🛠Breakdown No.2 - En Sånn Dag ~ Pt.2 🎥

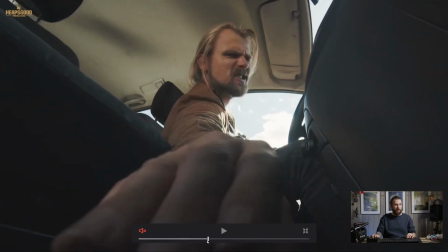(24:41)
So as we go back out here, sorry for
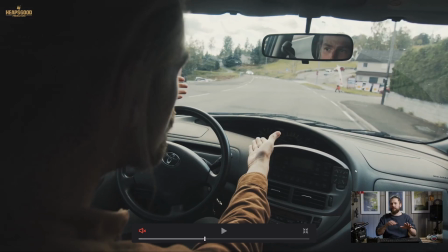(24:45)
this jumping back and forward, but I have to like make sure that this is clear as possible during this, because Here we've got buildings, we've got these kind of bushes here, and way down here we've got a driveway, and that's where those bushes continue to pop out.
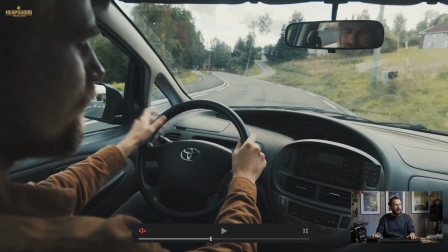(25:02)
Or sorry, begin to pop out. Here you see it more. We've got that grass, but we haven't got that bushy background until down here.
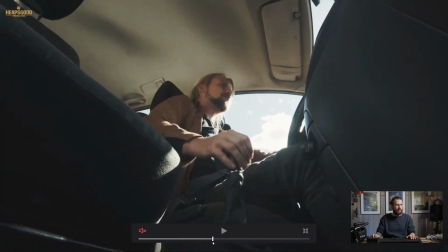(25:10)
So we've had to give ourselves enough time to believe that we've gotten that distance, so maybe like 50 meters or something,
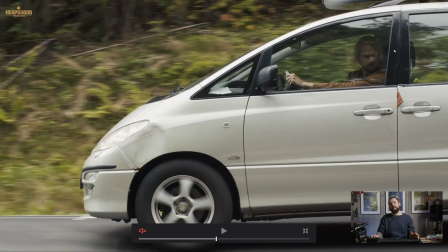(25:19)
driving, to make this make sense. And this was a big challenge actually in the cut, in the edit, to make this one flow as nice as possible, because there was a few takes which were good, but the timing was off.
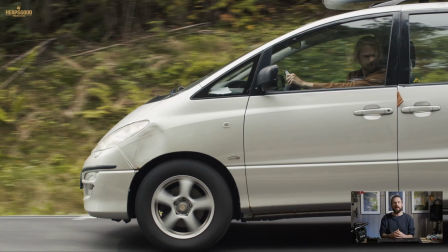(25:34)
So we had to kind of make the compromise and choose what we did. Here is what you can see, to make that believable jump here. And now it's a small detail, but it's a very important detail when you're doing stuff like this.
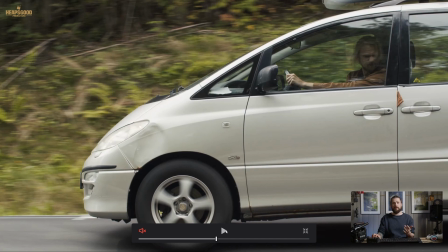(25:47)
So just be aware when you're doing your short films that you're aware of this.
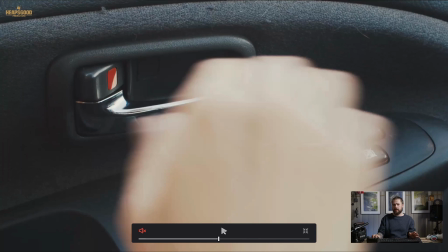(25:58)
So continuing on, hopefully you've all seen this short film before I break it down. If not, it doesn't matter. Spoilers, total spoilers. This has spoiled the whole film for you, technically, and all of the tiny little details here is going to ruin this film for you anyway.
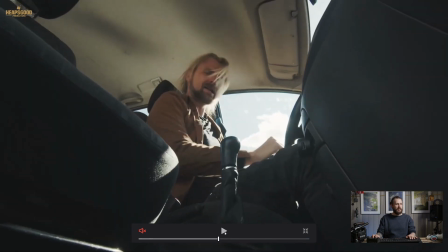(26:16)
Okay, so the next shot we are looking at here is the bang.
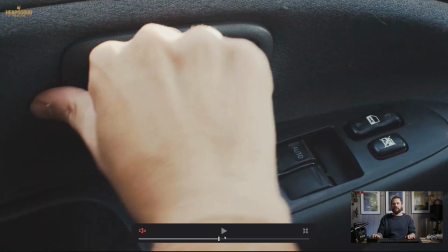(26:25)
So super simple. Krista reaching for the door to release his shirt that he got stuck in here.
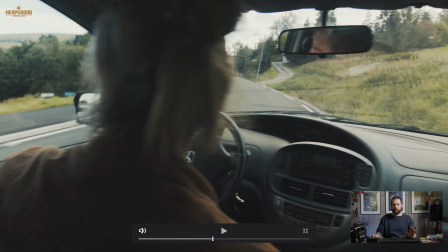(26:34)
So let's go back and put the audio on. So I'm going to stop talking so you can hear the progression through this, and I'm going to let this run right through to the next scene.
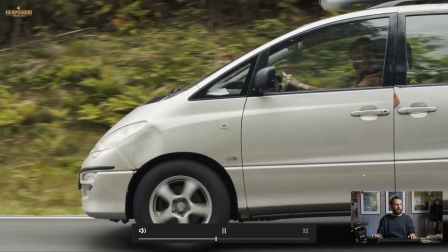Helvete, ass!
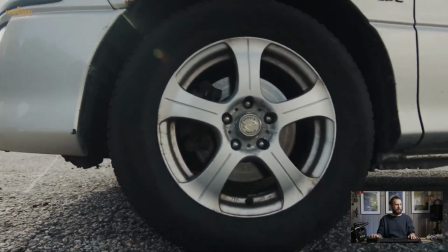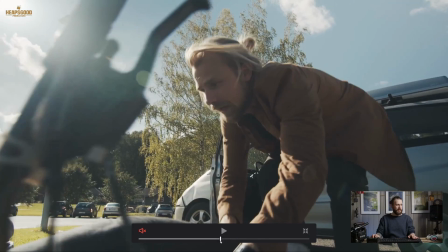(27:01)
Sorry. Alright, I'm going to stop it there. Super simple.
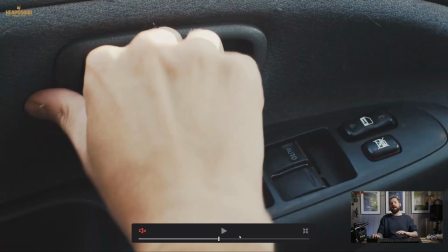(27:09)
However, the sounds that you hear here, they are recorded afterwards. So when you hear the sound of the bike being hit
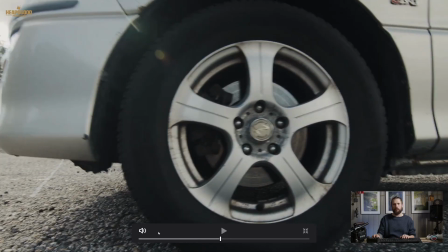(27:23)
and the screeching of the tires, we worked, a couple of hours to get these sounds right.
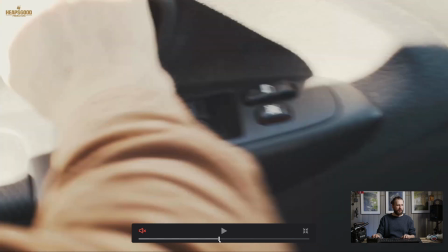(27:33)
So without scrolling through and making lots of sound,
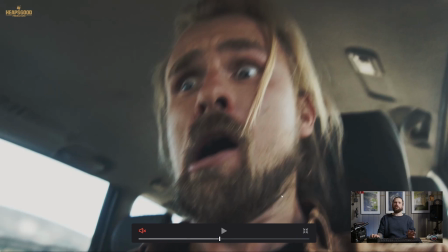(27:38)
this here was filmed, this scene was actually filmed stationary again because we wanted to get that shock horror moment. So this was breaking the 180 degree rule, because I was over here behind his shoulder before, remember, and then down on the footwell, but this is going on the other side.
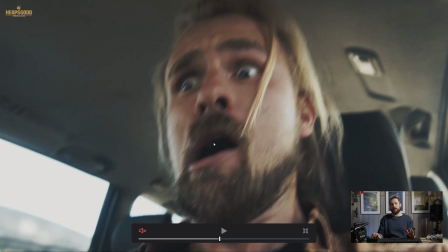(27:57)
So this is kind of breaking a little bit of the 180 degree rules here. But I felt like it worked, so made that decision, and that it worked.
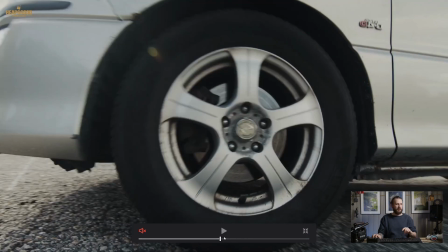(28:10)
So the blackouts were just to enhance some of the things going on there, to
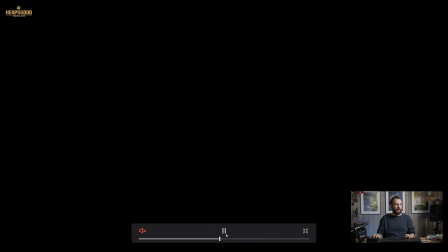(28:22)
enhance some of the emotion that was going on. So we have the car pull up here.
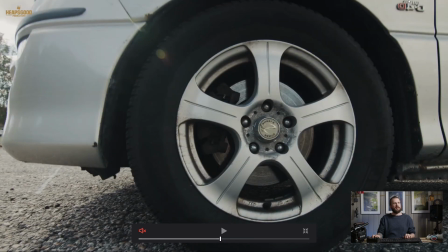(28:27)
So a few times, as you can see on this detail, it's actually mirrored. Unfortunately, this perspective wasn't possible in that circumstance because,